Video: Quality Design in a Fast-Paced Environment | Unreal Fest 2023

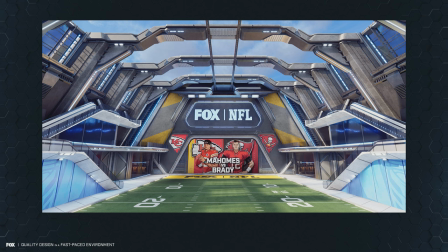8:18 It could be the chairs that are here. It could even be the lights that we have around. And so as we're going about life, we're building up this visual library of things. And to add some of that kind of content into the sets and the designs that we're building, it really helps start to communicate scale, because people can relate to those things because they see them every day.
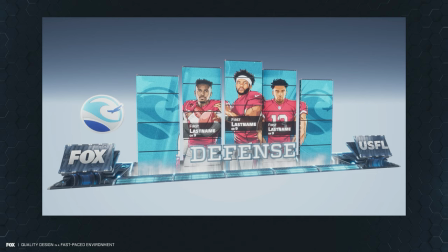8:39 This was another environment that we did. It wasn't really an environment. It was more of like an AR element. This was something that we did for USFL. It was in the end zone. The end zone opens up and this thing comes out. But this is where we're using a scale, a contrasting scale from those panels.
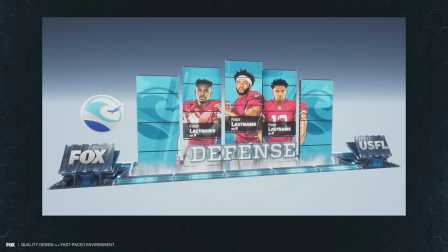8:55 You have FOX, you have USFL on these panels. You have the little lights top and bottom, contrasting in shape size. Also for the player images, the panels that they're on, those little lights at the top, Those are reminiscent of aircraft safety lights that you would see on top of water towers or cell phone towers or things like that.
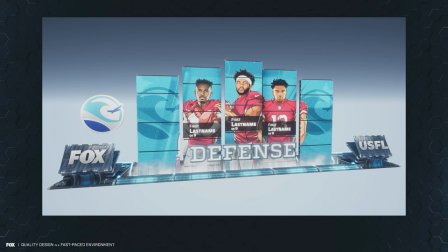9:13 Something that you're typically only going to see on taller structures. But again, it also is communicating a contrast in shape. And so you get that sense of scale because of those elements that are put in there.
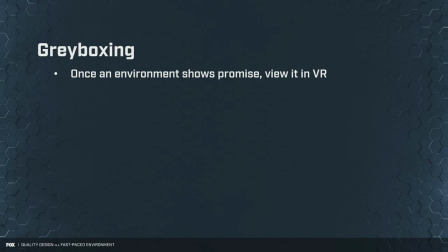9:24 Now, once we've gone through the gray boxing phase a little bit and we've started to flesh out what something might look like, we're going to want to take that environment and put it inside of VR. And for that, we're using Twinmotion and a Vive Focus 3 headset.
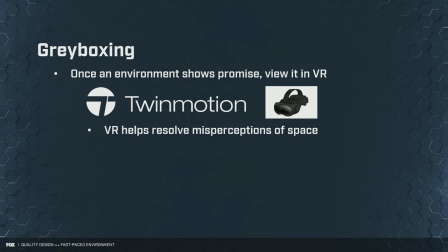9:40 And VR really helps resolve a misperception of space.
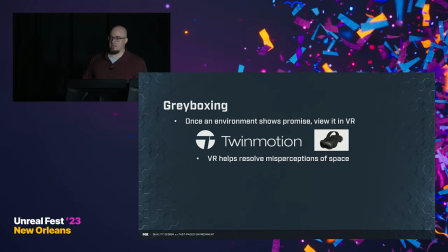9:44 A couple years ago, we were designing an environment and we had built it all out instead of Unreal. We thought it looked great. We went through the entire approval process. And then we got it to our group in the back that was gonna be setting it up on our green screen.
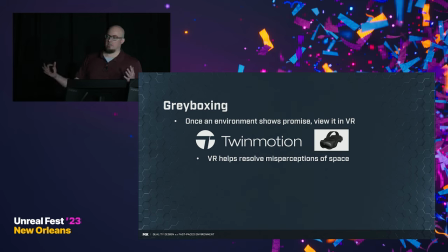9:57 And we very quickly heard back from the director, it was like, yeah, we can't use this. And I was like, what? Like we had put all this time into it and yet this was still something they couldn't use. And the reason for that was because when we were designing, we were only looking at what we could see inside of the monitor.
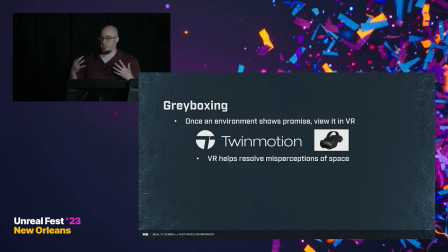10:12 And we weren't really getting, even though we were moving the camera around in Unreal, we still weren't getting a really good perception of how this space related to itself. But once they were able to get the camera in the back where our green screen studio was, they got a much better idea about it and they realized that this was a very constrained environment.
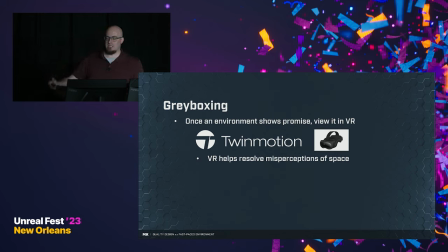10:31 There's really only one way that you could look. And so it didn't give them a lot of options for how they could shoot this thing. And so we wanted to have a solution where we could start figuring that stuff out earlier on in the process, not waiting until the very end and then realizing that the only way to fix this was to almost start over.
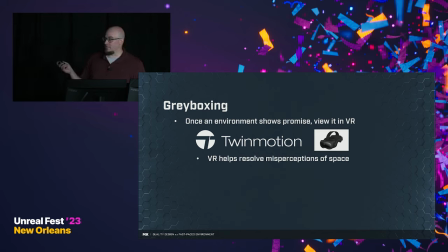10:50 Now, kind of as an aside, Twinmotion is a great tool to be able to get in there and figure out that misperception of space. But the other thing, too, is that there's a cool factor to it. When you're designing something, when you're building something out, it's one thing to see it on a screen or to see it on TV.
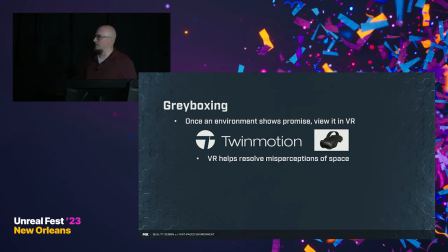11:09 But to actually be able to physically walk around, well, virtually walk around, in the environment that you designed is a pretty cool experience. One of the other things that we can do with VR is it gives us an opportunity to start thinking about camera and how we could use a camera.
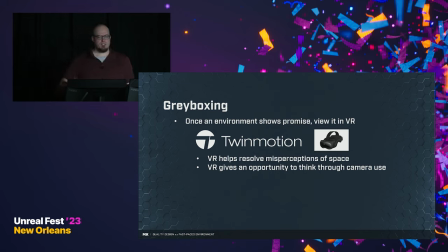11:25 And so one of the things that we'll do, just curious, how many of you guys have actually used Twinmotion? A couple? Okay. So when you're inside of Twinmotion, you have the two little joysticks, the two little hand controls, and it's almost like fishing.
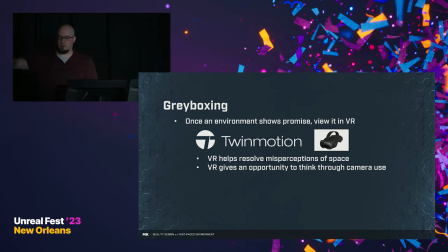11:40 There's like a line, and at the end of that line, there's like a little arrow that kind of designates the direction that you're going to be looking. You're kind of almost like casting where you want to cast yourself in that location. Now, we have a space in our studio where it gives us a little bit of room where we can walk around in it. So you can get a little bit of that parallax effect.
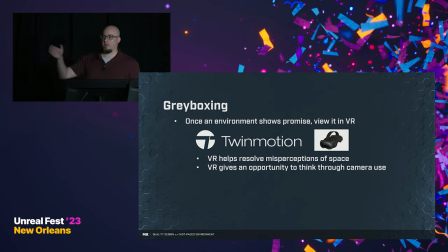12:00 But that little fishing line type thing is how we actually get around most of the set. And so one of the things that we'll do is we'll end up setting up these little platforms that we can kind of hop up on top of and get a little bit of a better vantage point of how a camera could be used more effectively in the scene.